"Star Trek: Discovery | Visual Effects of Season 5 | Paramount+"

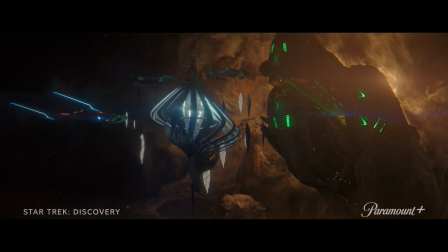[4:21] Attention, all personnel. We are now at yellow alert.
The scale of the Dreadnought specifically and being able to showcase that is always something that we,
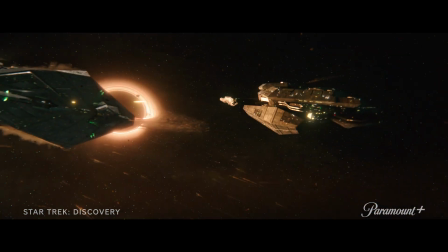[4:29]
spend a lot of time on because you need to make sure that it feels imposing. And a lot of that has to do with the exterior details and,
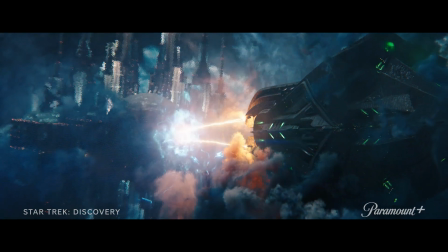[4:35]
we get the design from the art department, production design to start,
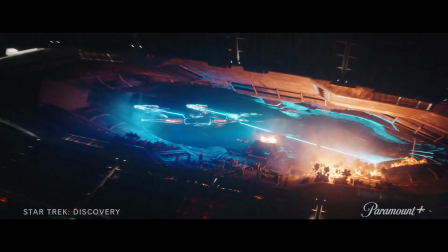[4:39]
and then we dress in all the textures and things to make sure that whatever the camera ends up being, whatever lens we end up using,
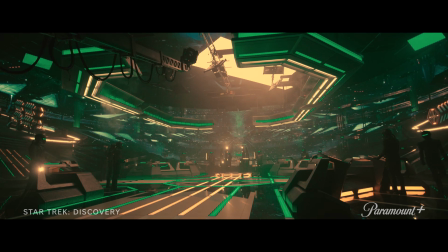[4:45]
it feels like this massive, massive ship. And then, for the interiors and the virtual production of it all, I think that might have been the biggest asset we've ever done on any of the shows.
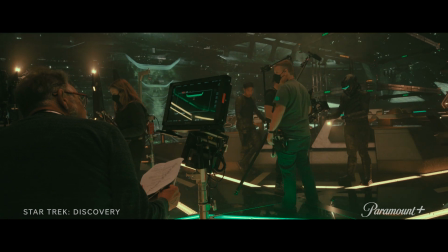[4:52]
On the AR wall, when it's in full swing, it's really spectacular because you really believe you're there,
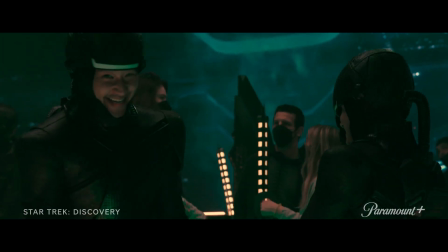[4:57]
which is the great advantage of having it because it affects how the actors don't have to pretend that the expanse is miles away because it looks like there are miles.
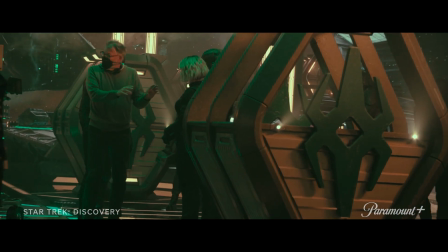[5:05]
Everything about it has improved the quality of the filmmaking. Yes, that's the shot. This was personally one of my favorite environments that we worked on, just because of the level of detail and complexity which we had to deal
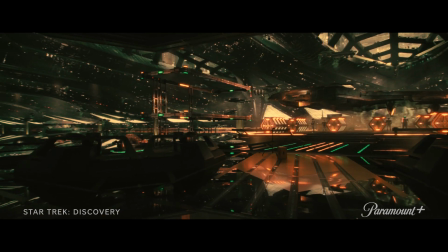[5:17]
with. We had everything from moving ships to parked ships that were hovering and emitting steam and atmospherics.
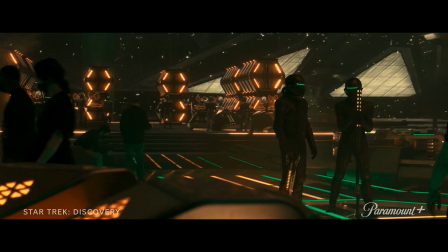[5:24]
We had digidoubles within our environment. We had soldiers actually responding to cues on set. And I think that's what's the key to a good, asset and any visual effects asset for that matter,
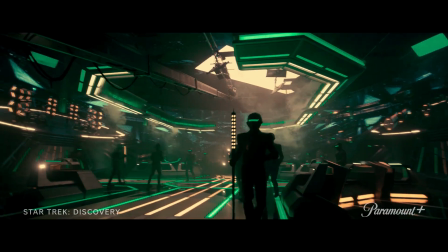[5:35]
is a level of detail that is just, very, very intricate.
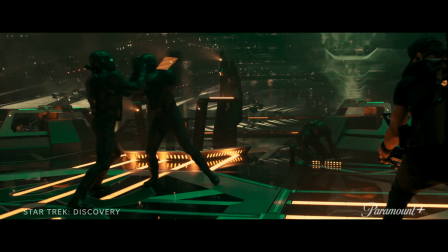[5:40]
And that asset has it.
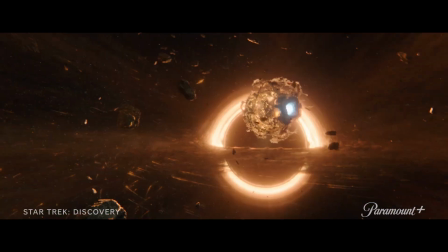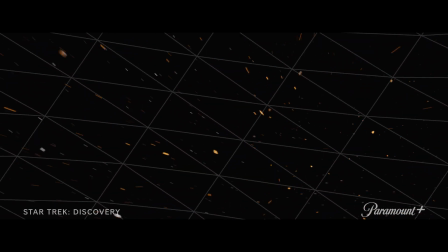[5:48]
So for our final episode, again, Latunde came back to direct that,
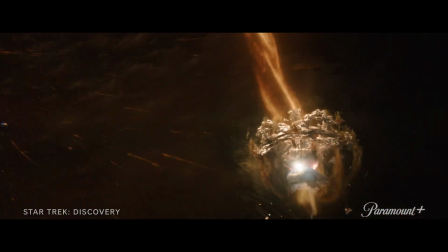[5:52]
and he wanted to place everything virtual right outside
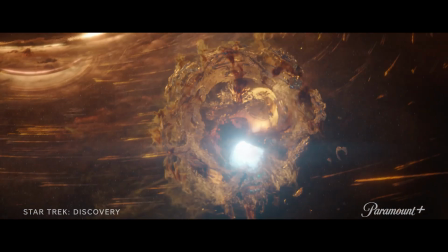[5:58]
of two binary black holes circling each other while our shuttle is trying to hold on to this portal before it gets sucked away. For the episode, there's a sequence where Book is inside the shuttle, and we needed a way to shoot that practically. And so we wound up creating a video element that we used on our virtual production wall that was actually playback.
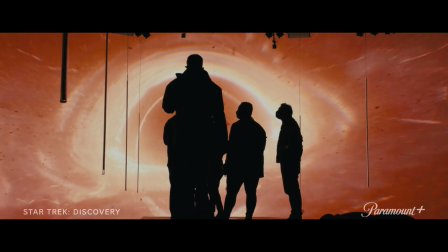[6:23]
And so it's this binary black hole system circling each other, and there's all kinds of debris and fire and everything being sucked into this black hole, all shot practically on stage in camera with the help of special effects, blasting smoke and steam and all that kind of stuff to make it seem extra violent, and it turns out really, really well. The Infinity Tunnel is this massive space that exceeds all the way as far as you can imagine forward and as far as you can imagine backward,
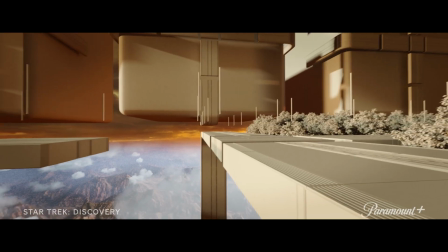[6:59]
and between each sort of walkway you see a brand new world.
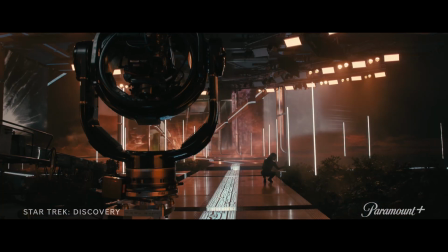[7:03]
When you look at the Infinity Hallway, that Infinity Hallway is all a VR asset, and it has these portals to the other worlds,
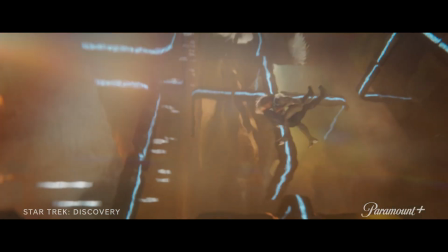[7:10]
but those portals, when you go in, those are all actual locations that we shot at and that we created with special effects.
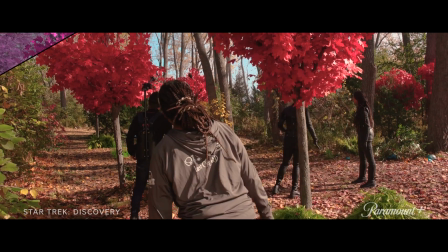[7:17]
So we'll take the forest and we'll put an infrared filter on it and make it look pink. And no one will ever recognize it, and it's gonna look rad. Okay? Then we'll go to our parking lot and we'll create a rain planet.
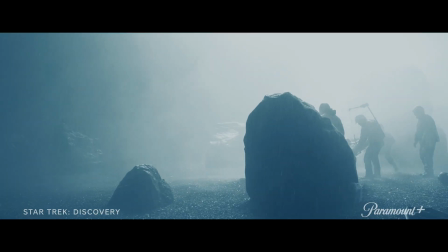[7:30]
And the rain's gonna fall from there, and no one will ever know that we're in a parking lot. And then we'll go to another part of the parking lot and we'll build a fire world.
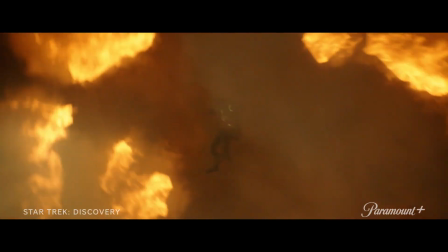[7:38]
And we'll have Darcy, special effects, put as much fire as possible, all in one area that's 40 feet long by 20 feet wide. So we have basically the most expensive technology imaginable to create the Infinity Hallway.
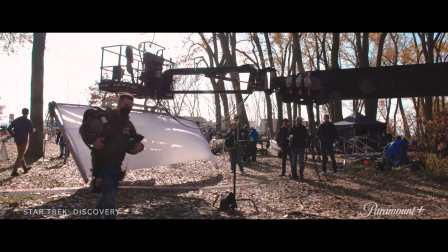[7:53]
And then we went completely low-tech analog for all the different worlds you go to, except for the final place that we see the progenitor at.
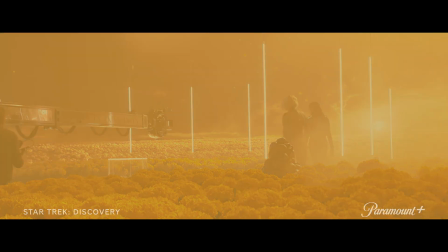[8:00]
That also is a VR environment. We have about 7,000 yellow hydrangea flowers that we have dressed.
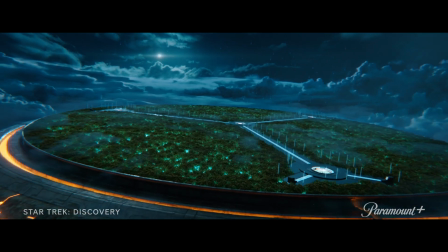[8:12]
And into that, there's this sort of cross-hatched set of walkways that the actors interact with the flowers on.